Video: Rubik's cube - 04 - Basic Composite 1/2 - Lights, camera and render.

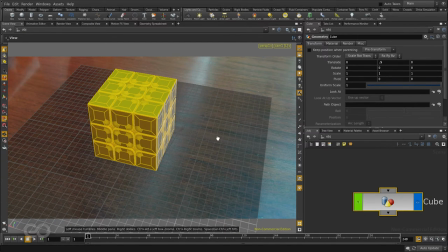[4:06]
remember that we are just faking in all the effects so the camera details and all those are still wrong but because it's a still image we can make it look like it's sitting on top of the table. So now I've gone ahead and placed the camera exactly where it looks like the cube might be sitting on top of the table.
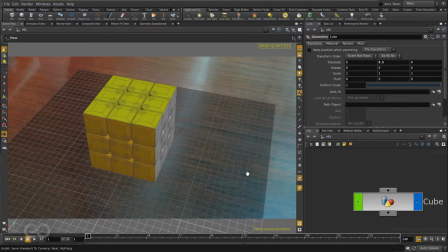[4:23]
So now that we have our scene set up we should take care to not mess it up while we're working and one of the easiest ways we might
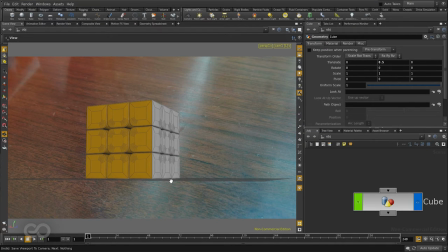[4:31]
mess up the scene is by moving the camera casually and suddenly when we go for rendering the 3d objects no longer match the real world
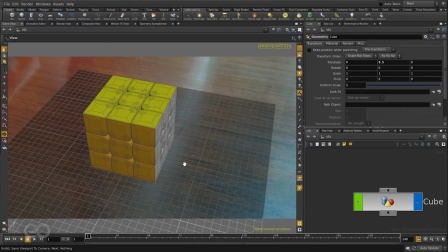[4:38]
and we had to redo the whole thing so just to avoid this kind of a crazy issue the easiest solution would be just to turn off the camera lock here on the top but this does not guarantee that we are not moving the cameras using the rotate and translate tools so just to
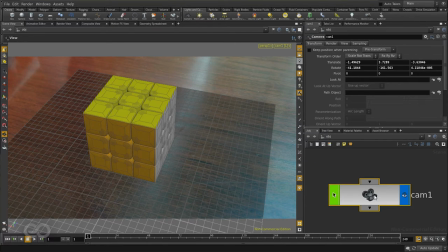[4:52]
avoid the whole problem just select your final camera which you have go to the translate and rotate options and lock them. To lock them just right click and tell lock parameters. What locking does is that it no longer lets the computer change any of these values. So these values are locked in.
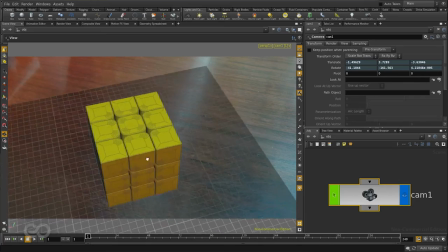[5:09]
So what this helps us do is if I come back into my view and try rotating around you can see I can move around and see anything I
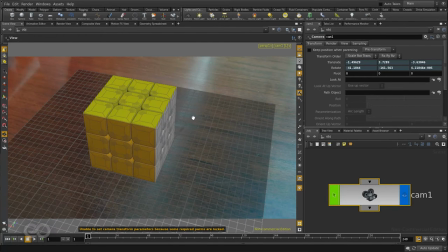[5:16]
want in the scene but as soon as I let go of the mouse my camera snaps back to the previous position and rotation so therefore it can no longer get messed up. So now that we have our 3D object and camera set up, the next thing I want to do is take quick renders to figure out where we are and where we should be going.
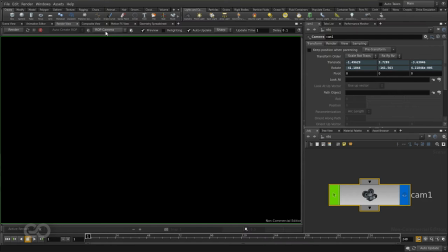[5:35]
For this, let's switch over to the Render View tab and here I'll start by selecting the camera and we can just hit Render and Houdini will just show us what kind of scene we have for now.
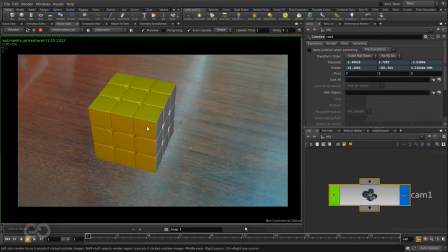[5:46]
And as you can see, the scene we have definitely does not look photorealistic, there are loads of problems and the main problem here is the lighting. And those of you who are just starting, please remember that a good lighting setup in your scene could either make or break your entire composite.
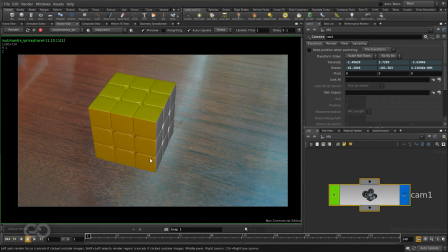[6:02]
So here I need to take care of lighting first and next I also need to make sure I'm getting proper shadows to make it look like the object is actually sitting on top of the table. So these are the first two concerns and then we'll get back to a couple of more additional details we need to add in.
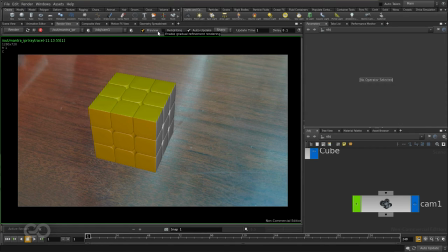[6:20]
So now first to add in the lights, I'll make sure that I have the preview button on here on the top and also that the pause button here in the render view is also active. What this means is that if I make any changes in my 3D scene, all the changes will be live updated here in the render view.
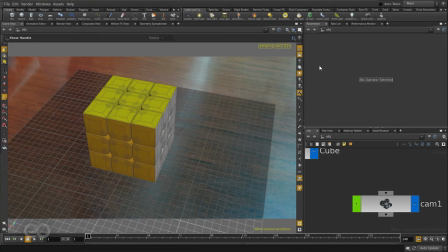[6:36]
So if I go back to my 3D scene, I'll turn the lock off from my camera,
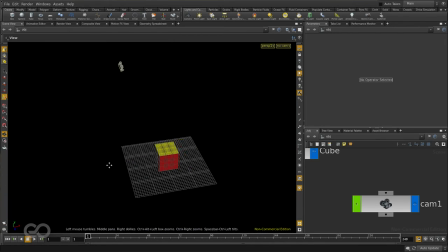[6:40]
I'll navigate out and from the opposite side of the camera, well almost opposite side of the camera,
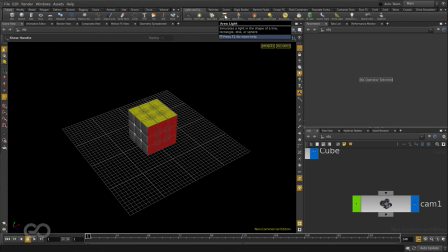[6:46]
I'll position a light. So I'll control click on the area light. Just like the camera, the light will be placed exactly where we are looking at it from.
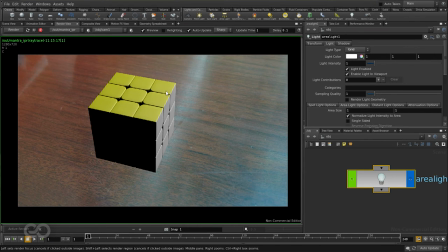[6:54]
Now, if I go back to my render view, you can see that the light is falling and now the object is actually getting some shadows. But the object face which is actually towards me is completely dark. I don't want this to happen so I'll put in a fill light also.
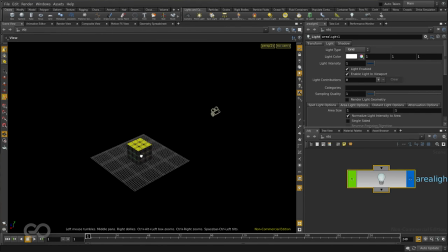[7:10]
So, I'll navigate around a bit and coming closer to the camera, I'll add in another area light.
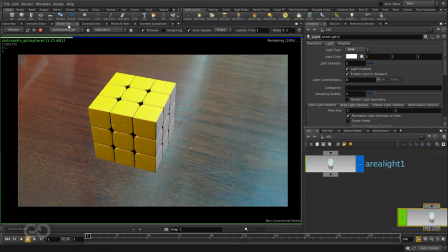[7:18]
Control clicking on that and this creates another one. And now in my render view, we can see almost the whole cube is lit. Let's make a couple of tweaks on this light before finalizing on it.
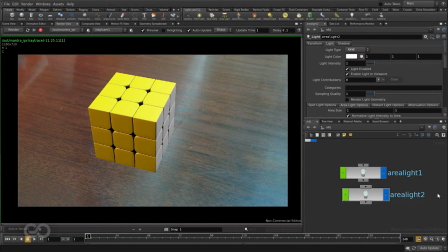[7:30]
Now while making changes on these lights, I want to make sure that I know exactly what light is contributing to what kind of detail.
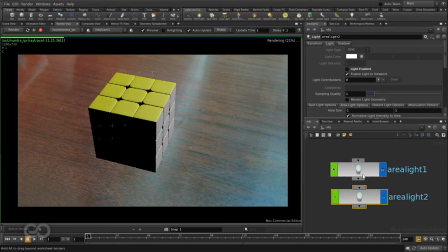[7:38]
So for that, I'll just select the area light 2 and turn it off. So all the detail I'm looking at in the scene is contributed only by the area light 1. Now, one of the first things I want to do to make sure my composite looks realistic is to change the attenuation options.
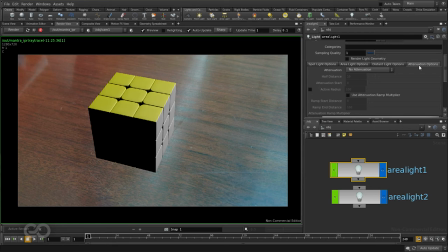[7:54]
This just tells the computer how the light is supposed to dim down with distance.
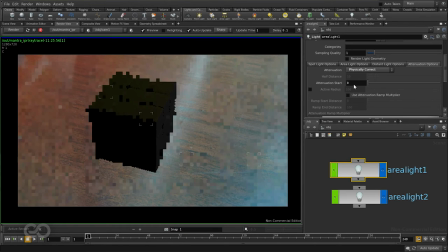[7:59]
So just go to attenuation and select physically correct. This would usually make your entire scene look a lot darker.
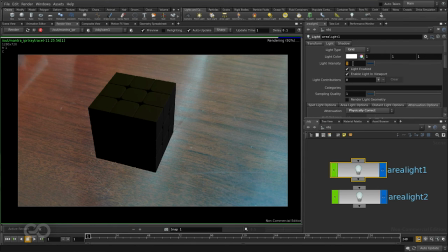[8:06]
What you'll have to do is just go to light intensity and pump it up to a high value Till you get a lighting system which you are comfortable with so I'll just take it up to a high enough value So it looks good enough and because preview is on you can actually see
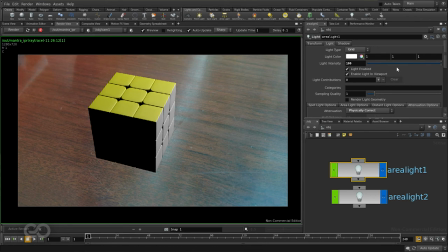[8:20]
the kind of result your whole setup is having on your scene So a light intensity of 100 is giving me good enough results So
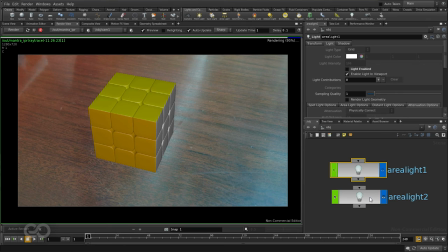[8:28]
I'll go ahead turn this light off for now And I'll come back to the area light too as you can see when both the lights are off I'm again back to the bland rendering I had before. Now with the area light 2 on I again get shadows on this side of the cube and this is basically a fill light so I don't want it to be too bright.
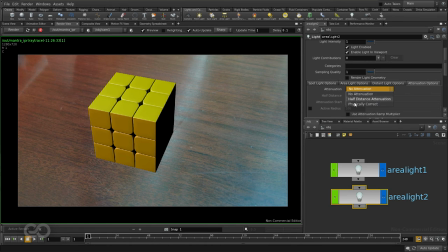[8:46]
Going to the attenuation option again I tell it to be physically correct. My whole scene gets darker.
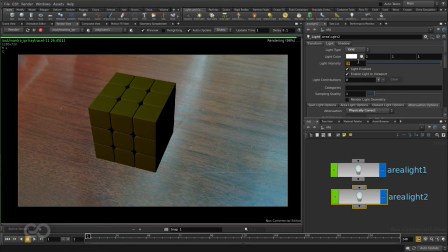[8:51]
I pump up the light till I have certain amount of detail coming across. So let's say about 40 in intensity. So I have two lights set up and I'm okay with this. I'll go back to the first light turn that one on too.
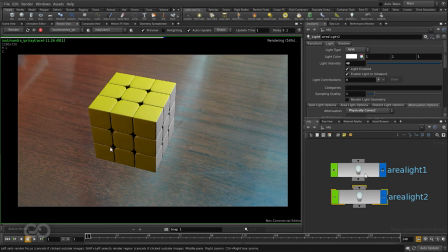[9:03]
So I have two of the lights and I have all the details on the cube visible. Next thing I want to do just to add in a bit more character to the scene or just because I can is go to the area light one and this one I'm just going to tell it to have a little bit of a bluish tint to the entire thing.
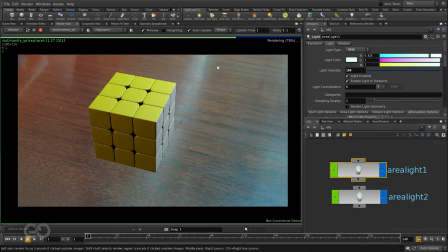[9:21]
So as you can see the white has a little bit of a bluish tint coming in. I'm adding this because as you can see the reflections on this table have a slight bluish tint on them. Next I'll go to the area light too and because I've added a bluish tint to the primary light I'm going to add a warmer tint to the secondary light.
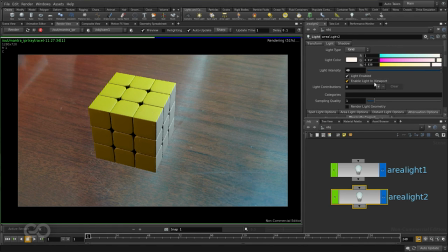[9:38]
So for this I'll just add in a bit more pink and yellow. So I'll also go ahead switch over to increase the saturation a bit more. Okay so I have two lights coming in and it's lighting up the cube and obviously it does not yet look completely realistic and to make it a bit more realistic I need to add in some shadows.
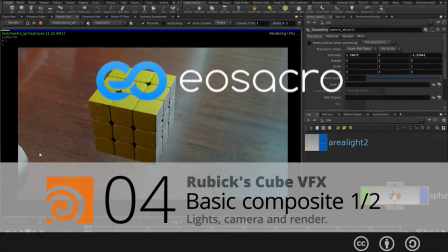[9:57]
So in the next video I'm going to show you not only how to add the shadows but also how to put that on top of a
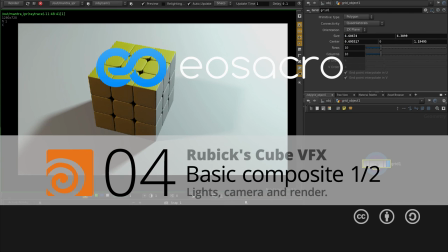[10:03]
background image to see how the final output might look once it's composited right here in the render view.
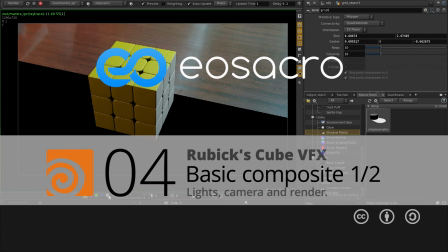[10:09]
So in the meantime if you guys have any doubts,
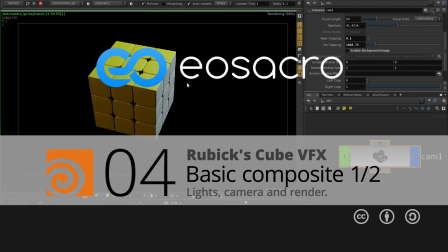[10:12]
critics or suggestions they're all welcome down here in the comment section below the video and I'll definitely get back to you.
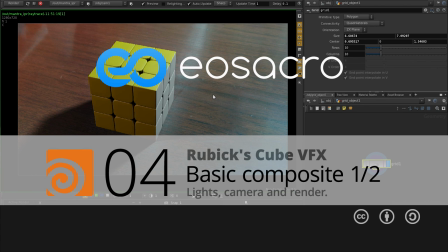[10:19]
Also I've linked in a special form in the description which you can fill out for any
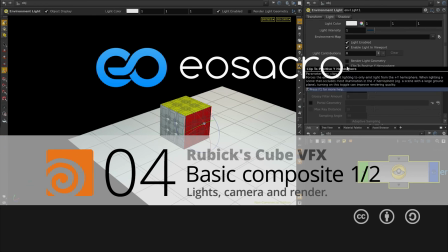[10:24]
doubts or tutorial requests you might have and I'll try to make my tutorials based on top of them.
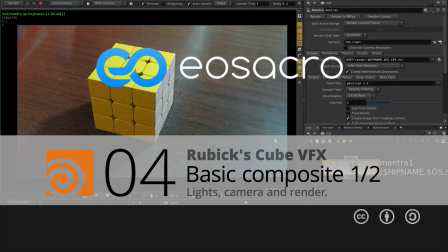[10:30]
So that's it for this video guys, I hope you guys have found it useful, I hope you also have a great time and I'll see you in the next one.